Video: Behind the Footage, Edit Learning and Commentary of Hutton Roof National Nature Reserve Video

In today's video, we're going to go behind the scenes and provide commentary to our video for Hutton Roof National Nature Reserve. This was the first location of many to our visit to Cumbria and the Lake District to visit family. Straight off the bat, I'm going to give you some behind the scenes information. When we actually went to this location, we thought we were going to Farleton Knott, which is just the next area over. We even followed the signpost and got going on the trail. Then we realised we took a wrong turn along on many of the trail roads and found that we were actually ending up in the nature reserve. Not every trail goes to plan, but you can turn a journey into something great. But if you've watched the video previously, this destination has some areas not suitable for dogs, so keep that in mind. Let's look at the footage and provide some information, or be entertained. And maybe we can learn from this video and help with the next one.
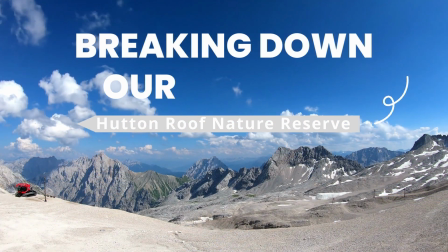0:52 Let's have a look. As always, a brief look at the intro.
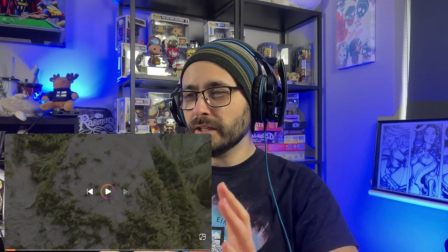0:58 This one's only 3-4 seconds long. I appear from a rock and I watch Christian Vallo go by. The reason I use this shot is because it's an absolute brilliant representation of the trail that you'll be going through. You've got the rocks, you've got the woodland areas, you've got the flora everywhere,
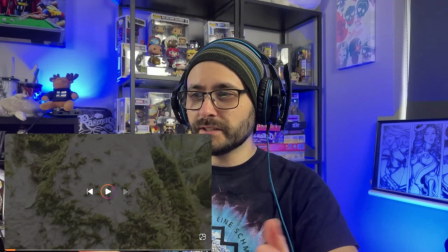1:13 and it's just a great mold of your basic surroundings, and it's a great way to introduce the video and go into the coming up scene.
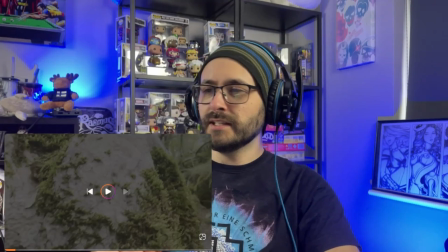1:21 So let's have a look.
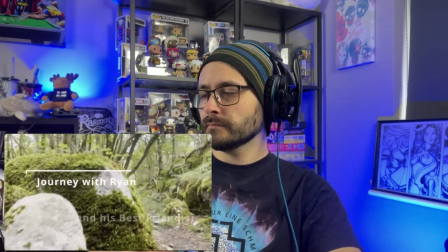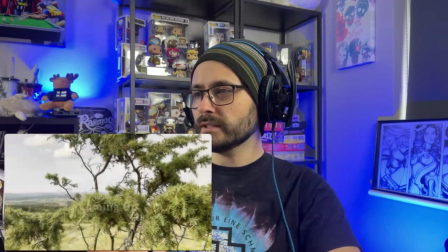1:29 Very brief, sets the tone, and here's the coming up.
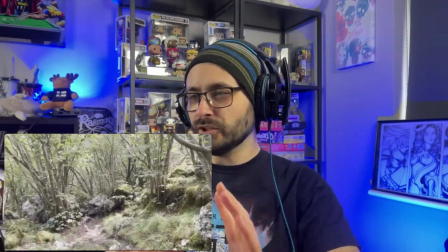1:33 I want it very quick, very snappy, and with this I just go from shot to shot, from area to area to show all the different surroundings.
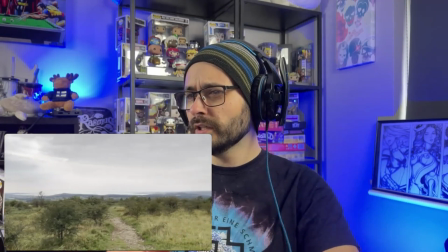1:41 It's so varied, this walk, and I wanted people to experience that.
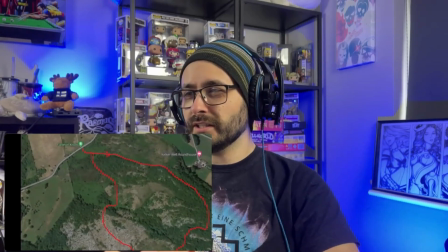1:48 Yeah, and of course I just want to touch upon the fact that Vallo did get a bit scared due to the terrain.
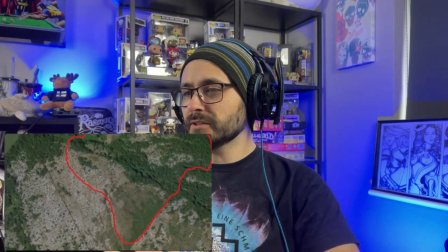1:53 The map, quite a very basic map this time round, obviously because we went around this rocky area and then made our great escape.
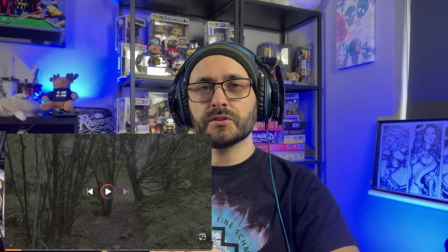2:02 I've paused it here at this scene because when I got to the editing room and I looked at all the footage, there was a lot of from one area to the next, and it was almost very rapid. And I thought to myself, if my footage looks this rapid and it's going from area to area very rapidly, I want to do that for the audience.
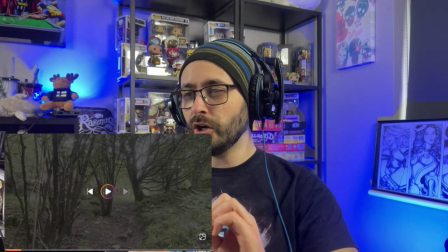2:19 I want to show them, almost tease them constantly, image after image after image after image, and zoom them all the way through and think to myself, wow, there's just so much variance here.
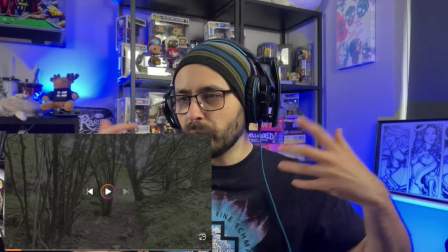2:29 There's so much going on. I want to project that, to the audience.
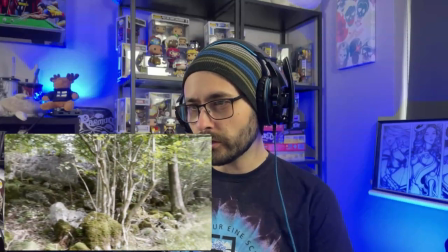2:33 So yeah, you're going from woodland area, you're going to go from, the rockery, and then it peers through the trees,
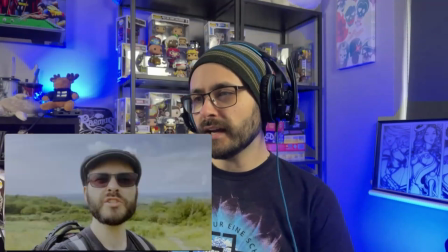2:42 opens it up, and then I start introducing myself in the video.
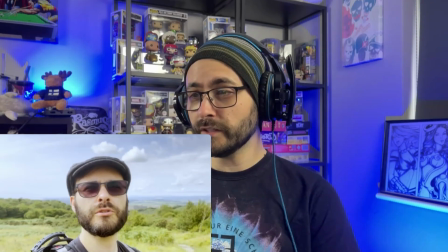2:47 I will say this as well, it was quite a cloudy day, so this is the first video where I actually took part in doing color grading and tried to do a little bit of work.
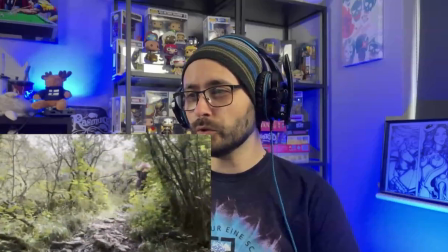2:55 As you can see, going through each of the woodland areas, it's quite dark,
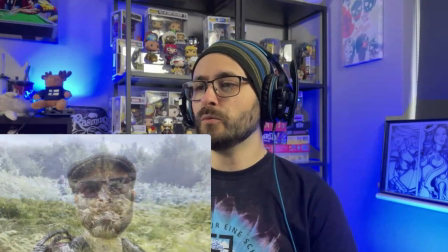3:00 it gets a bit cloudy, and I wanted to project a bit more colour into the scenes.
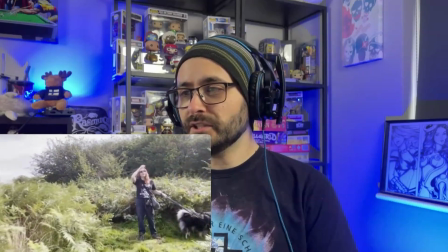3:05 Like I said, I do this as a hobby, I'm a complete amateur, and you've got to at least try and develop your skills along the way.
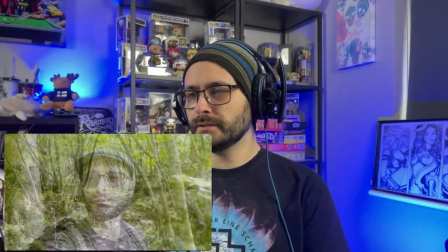3:13 Oh, that's a beautiful shot. Very brief B-roll there, but I like that.
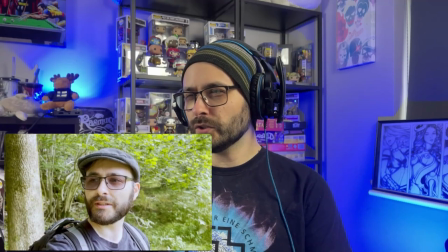3:18 And I think I've got to the point now where my style is I like to keep people on a journey going through a destination, A to B, C to D, etc.
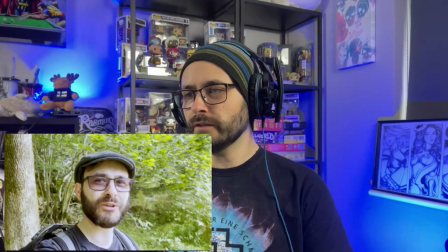3:28 But I want to peer through the scenery individually. Other people kind of do it disjointed, out of order.
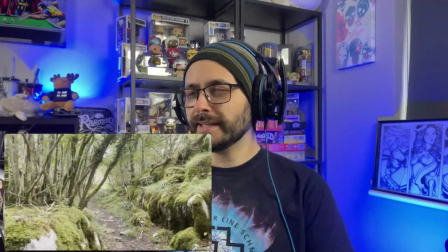3:34 I'd like to do it in order,
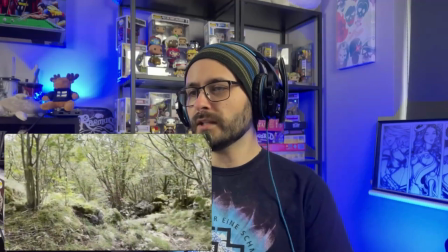3:36 but I also like to keep teasing you with B-roll of our journey while actually trying to tell a story and tell, the story of our journey.
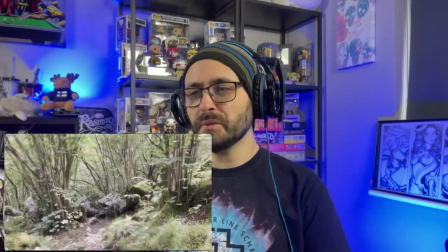3:44 And I want people to maybe recreate that. That's my hope, maybe. Now I'm going to talk about this shot as it plays out, because I kind of like this.
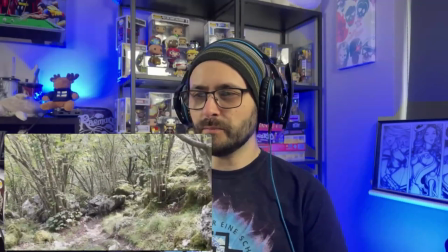3:51 It's a strange shot. Obviously I'm stumbling down this path,
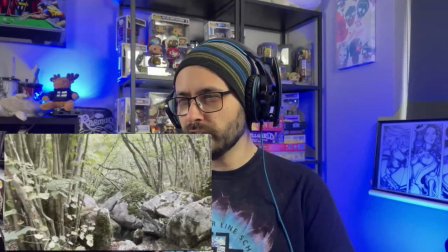3:56 and I want to just zoom in and then change the scene quite rapidly, and I do that as well with the music.
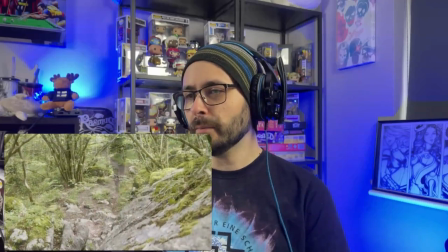4:02 As you can feel, the music changes up, I peer over the rocks and I turn the journey on again,
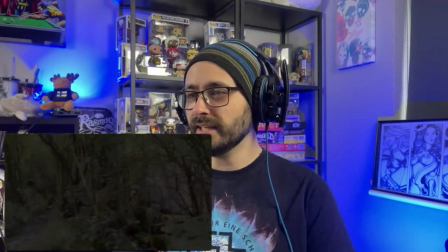4:08 from less stumbling, and I'm again just changing from area to area to area. And then there's another self shot of here, me behind rockery now.
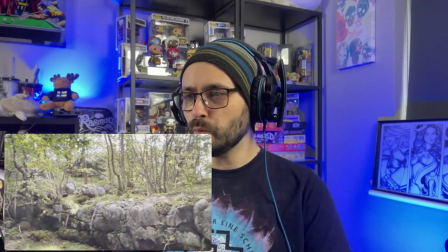4:16 Where's the woodland area, where's that gone? And you can see now that the woodland area and the rockery join together to form, the landscape.
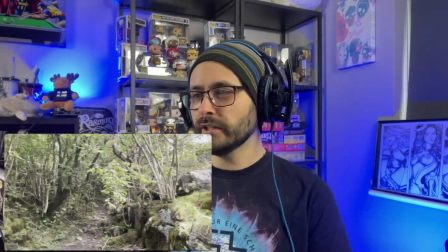4:24 You've got this piercing shot there, transporting us around. I had fun with it.
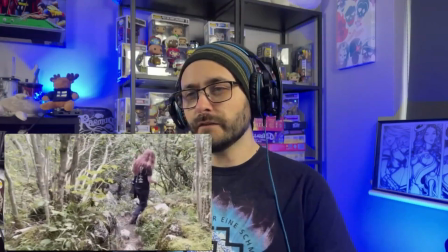4:29 A lot of my content is very disjointed because of my lack of experience.
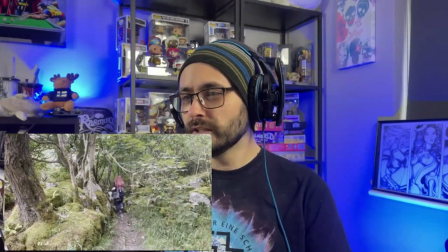4:34 But what I've started to find to do is combinations of the shots, disjointed or not, traveling and transporting you through the terrain.
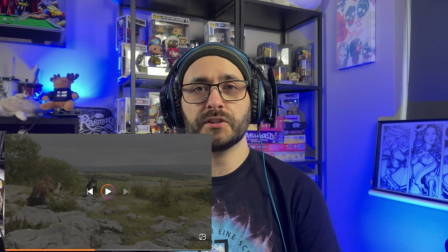4:42 Now, this video is very important to me. Now, as an amateur with no editing experience and doing this as a hobby around my full-time job, learning experiences and time to improve oneself are quite limited. But in this video I took the time to actually start learning color grading, improving the quality of some of my shots,
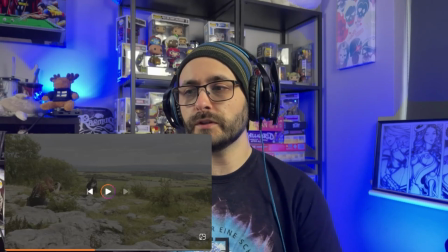5:00 But it is also one of the first videos that I actually added some photos. Normally Christy does the photos, puts it on Instagram, and I do the footage to make videos and learn to edit. But in this one, I did the combination of it because I did some practice editing on some photos to help me understand color grading.
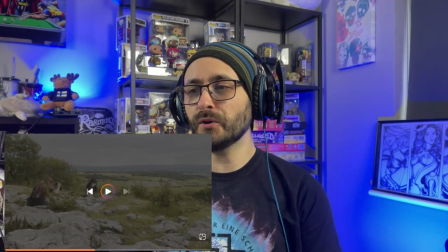5:18 Now, they're not the best, but allowing to put those photos into the footage on top of the actual scene of where those photos were taken was quite an important one. I actually really enjoyed this shot. Now, let me know in the comments what you think about this shot and how I can improve about it.
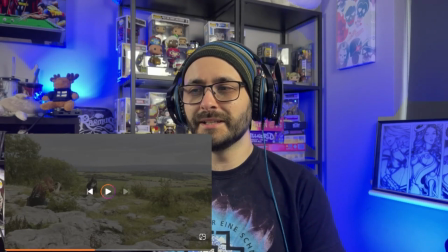5:36 I don't mind constructive criticism. I'm all learning and I'll help to improve.
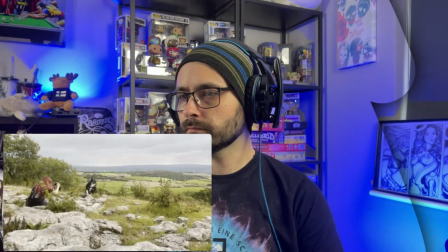5:41 Alright, let's look at the shot. So this is what was important.
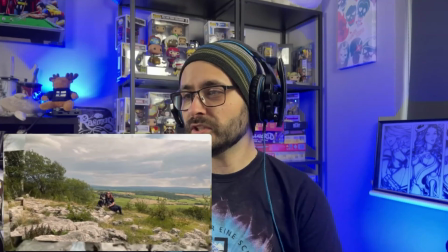5:47 Obviously, Christy in the backdrop is taking the shots. The images I took, I've edited and placed them onto the screen.
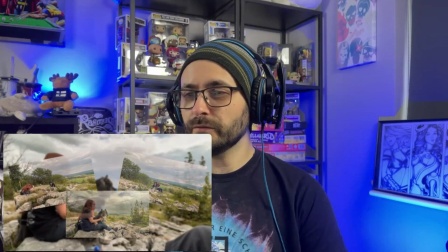5:54 And it's almost like, a quick brief introduction to that relaxing photo shoot.
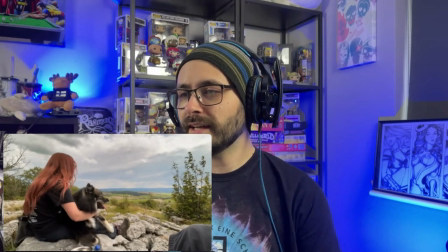6:00 And then it moves on.
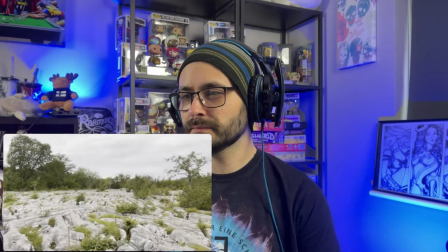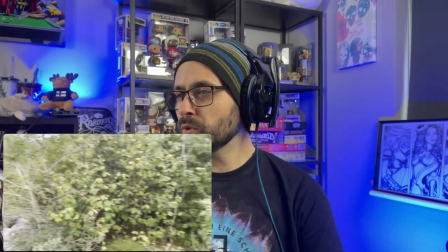6:06 I think the music choice in here was very different for me.
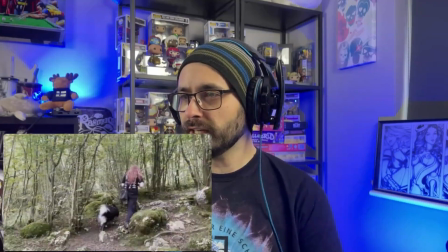6:09 I'm normally like country rock, quite nice, but I went with a bit more of a dance electronic theme this time around because I needed something with a lot more pace.
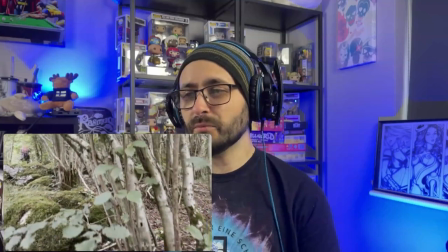6:18 I needed to obviously keep people entertained with not being overwhelmed by guitars and drums, etc.
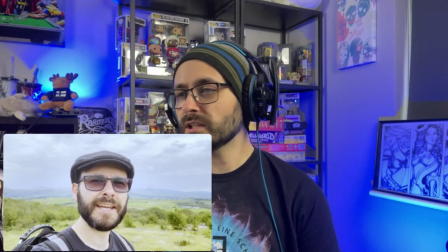6:24 But also keep it peaceful, relaxing, high-paced, and enjoyable.
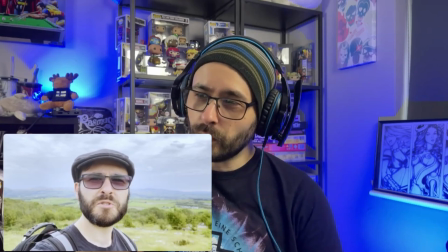6:29 And I think that projected it quite well in the music choices.
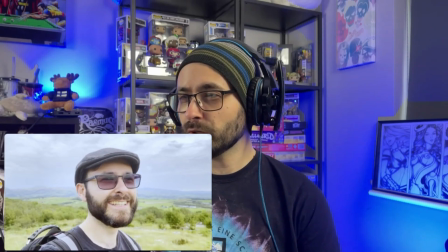6:33 So this is what I was talking about at the very beginning about this being quite disjointed because we were supposed to end up in another journey and we got quite lost.
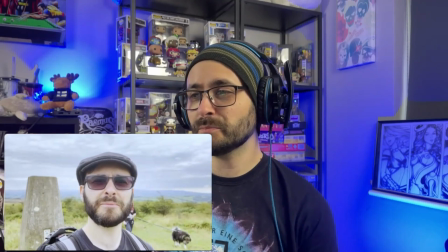6:40 So I added this effects in and then split the scene right into the fact that we found a new destination.
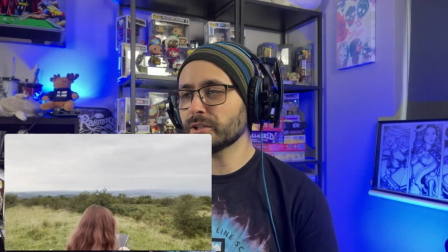6:46 We got to the trig point, exploring the view of the sea, etc.
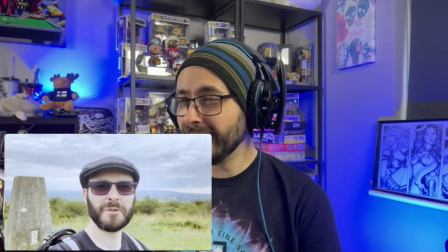6:51 So I had to do another entirely new shift into the storytelling
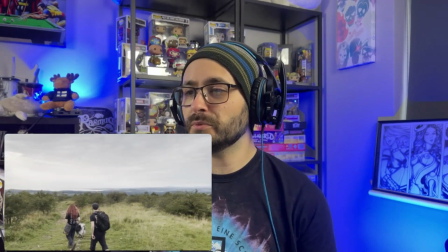6:56 because we found a new destination and I wanted to project that into the scene and then pushes on along
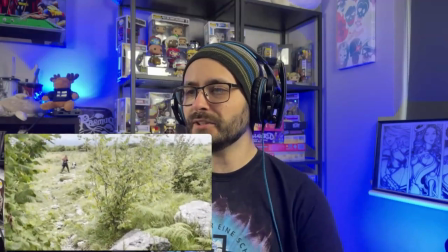7:05 onto the next lot of the journey.
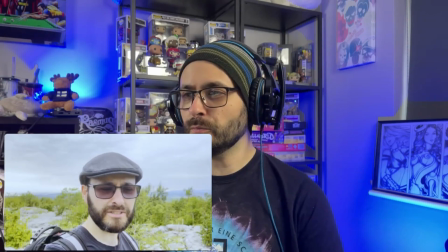7:08 So I do go rapidly there from scene to scene, and it almost feels like Christie's exploring, we were a bit lost.
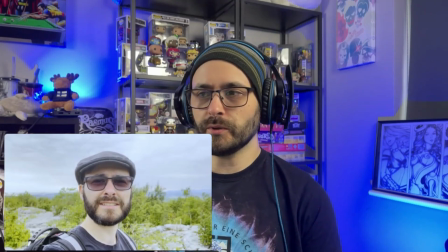7:15 And I wanted to actually have that come across in the video. She's going left, she's going right, she's going up, she's going down, and suddenly she appears past the camera.
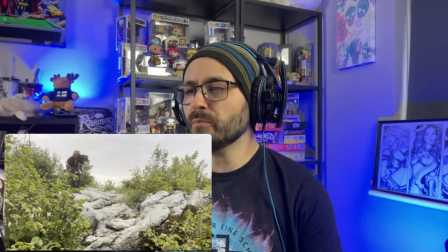7:24 And then we get this scene. This is important because I go on these destinations with Christian Vallow and we explore together, but we all want to remain safe.
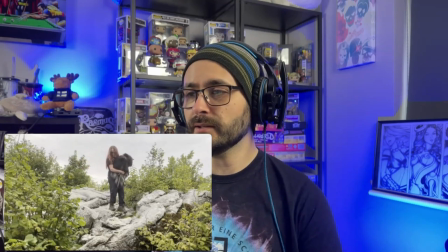7:33 He was terrified. He almost got his paws stuck in the rocks.
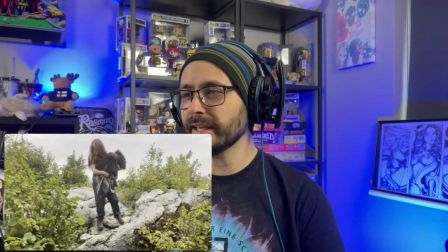7:38 It wasn't safe, so we tried everything and everything to get him down these rocks, safe and back on the trail.
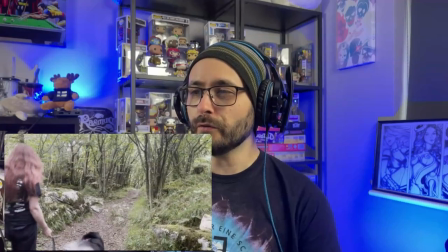7:44 And it was important for me to explain that.
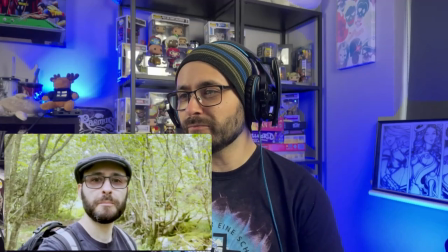7:47 Because at the end of the day, if I take somebody here, who's watched my videos and they come to this area and it's not safe for dogs, then I've not done them a service.
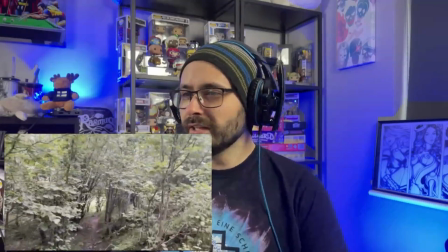7:56 I want them to know that there are certain areas that dogs might not find safe or comfortable.
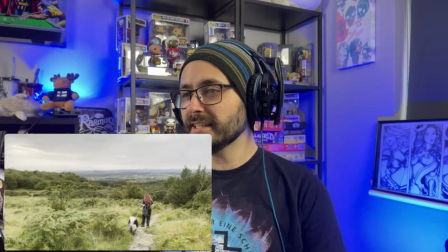8:03 Now, I can't believe I actually kept this last little bit of the scene where I basically say, oh, it probably looks like crap behind me.